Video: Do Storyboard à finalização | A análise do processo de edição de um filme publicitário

E aqui a gente usou o recurso do Match Cut, que é um corte de semelhança e ele ajuda ao espectador perceber, pela semelhança das imagens, da situação, que são as mesmas pessoas ou é a mesma pessoa que deu um
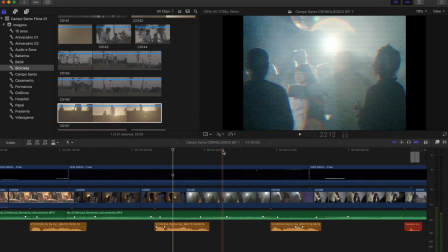(16:18)
pulo no tempo e corresponde por causa do movimento e da situação.
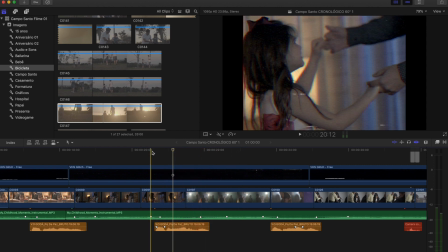(16:23)
Então a gente tem aqui ele dançando com ela no quarto E a gente já pula
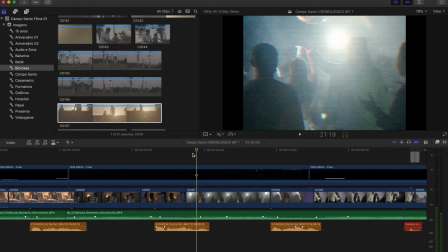(16:28)
aqui para a festa dos 15 anos Um movimento bem parecido A
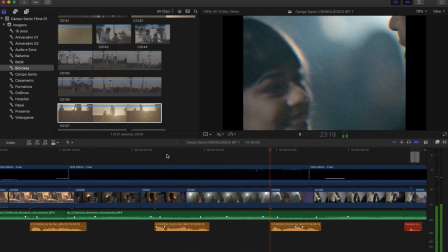(16:33)
festa de 15
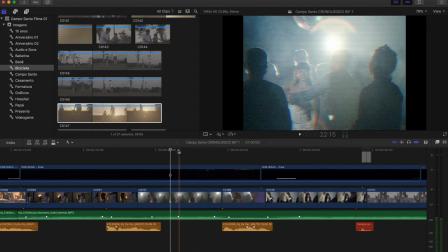(16:38)
anos a gente explorou em duas imagens Uma mais aberta e uma mais fechada
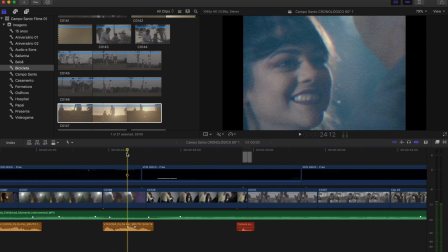(16:52)
E aí tantos sonhos, 15 anos é um sonho e a formatura também, então aqui a gente já tem a semelhança dela A gente já apresenta para o espectador ela na versão adolescente e ela já na questão da formatura Inclusive nessa cena da formatura a gente conseguiu sair com um corte bem interessante que a gente usou o fotógrafo e a questão do flash,
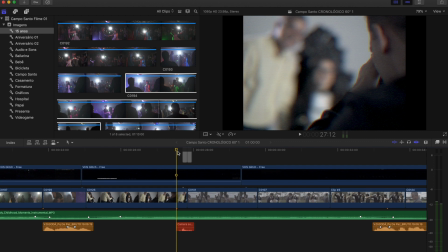(17:19)
do efeito sonoro, para fazer um corte para a próxima situação, que seria o casamento.
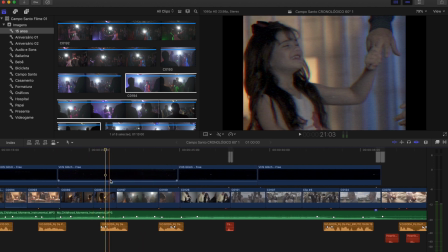(17:25)
Então, a gente tem o primeiro corte importante aqui, que foi esse corte de semelhança, o match cut, para pular de uma fase maior dela, a fase de criança para uma fase adolescente.
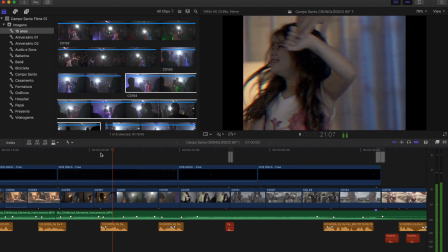(17:41) Tantas lágrimas.
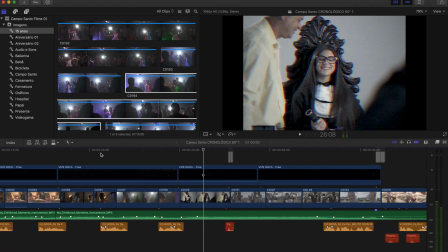(17:46)
E a gente usa o clique do fotógrafo para pular para o casamento dela. Então isso é bem interessante, é um corte mais criativo. Você usou um efeito sonoro e você usou um grafismo, que é essa questão do flash, né? O flash quando explode fica tudo branco. E aí a gente usa esse branco para fazer o corte.
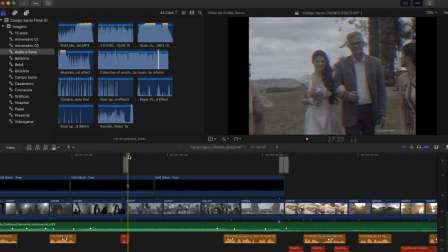(18:15)
E aí a gente entra na sequência do casamento.
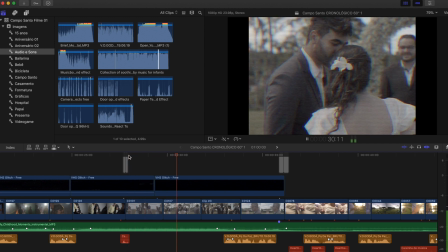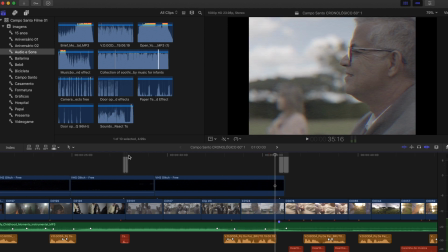(18:24) quando parece que tudo acaba.
E essa sequência é um pouco maior em relação às outras, porque é uma sequência importante. Porque é ela que vai criar a virada do filme. E a última imagem dessa sequência é exatamente um close do pai. E aqui a gente tem um momento de virada do VT. A gente tem um momento em que a gente sai do passado e vai para o presente. Sai de uma recordação e vai para o presente.
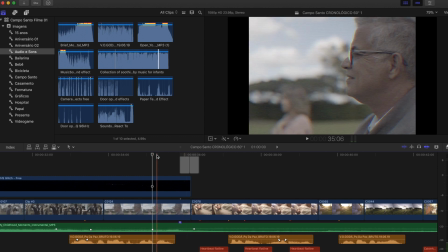(18:50)
E graficamente, além do fade branco que a gente usou aqui, tem uma diferença completamente da estética das imagens. Aqui a gente tem imagem 4x3, no estilo VHS, até com esses pequenos riscos da fita VHS,
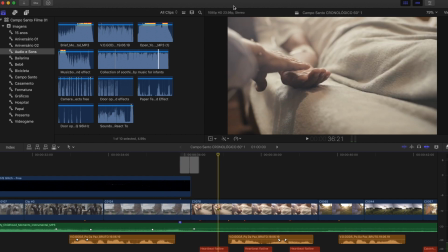(19:06)
e a gente sai para uma imagem limpa, 16x9, que ocupa a tela inteira. Então, graficamente, a gente tem duas situações aí.
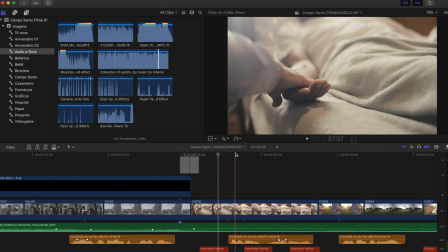(19:14)
Primeiro, o fade branco e a diferença estética das imagens. logicamente que eu precisava de mais pra aumentar esse sentimento de mudança então vocês percebem que a música dá uma caída nesse momento e a música passa por esse momento de tranquilidade então deixa eu abrir aqui pra gente ver então isolando só a trilha aqui pra gente ver uma das coisas que me ajudou muito na procura dessa trilha foi exatamente o gráfico dela.
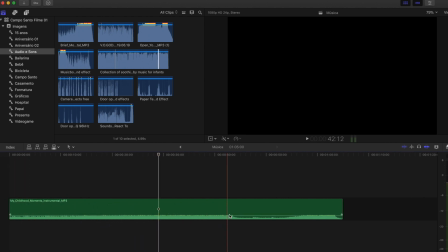(19:50)
Então, pela waveform da música, vocês percebem que ela vem subindo e aí ela dá essa caída brusca aqui e depois ela sobe de novo. Isso me ajudou muito na procura da trilha exata para esse filme, porque não foi uma trilha feita especificamente para o filme.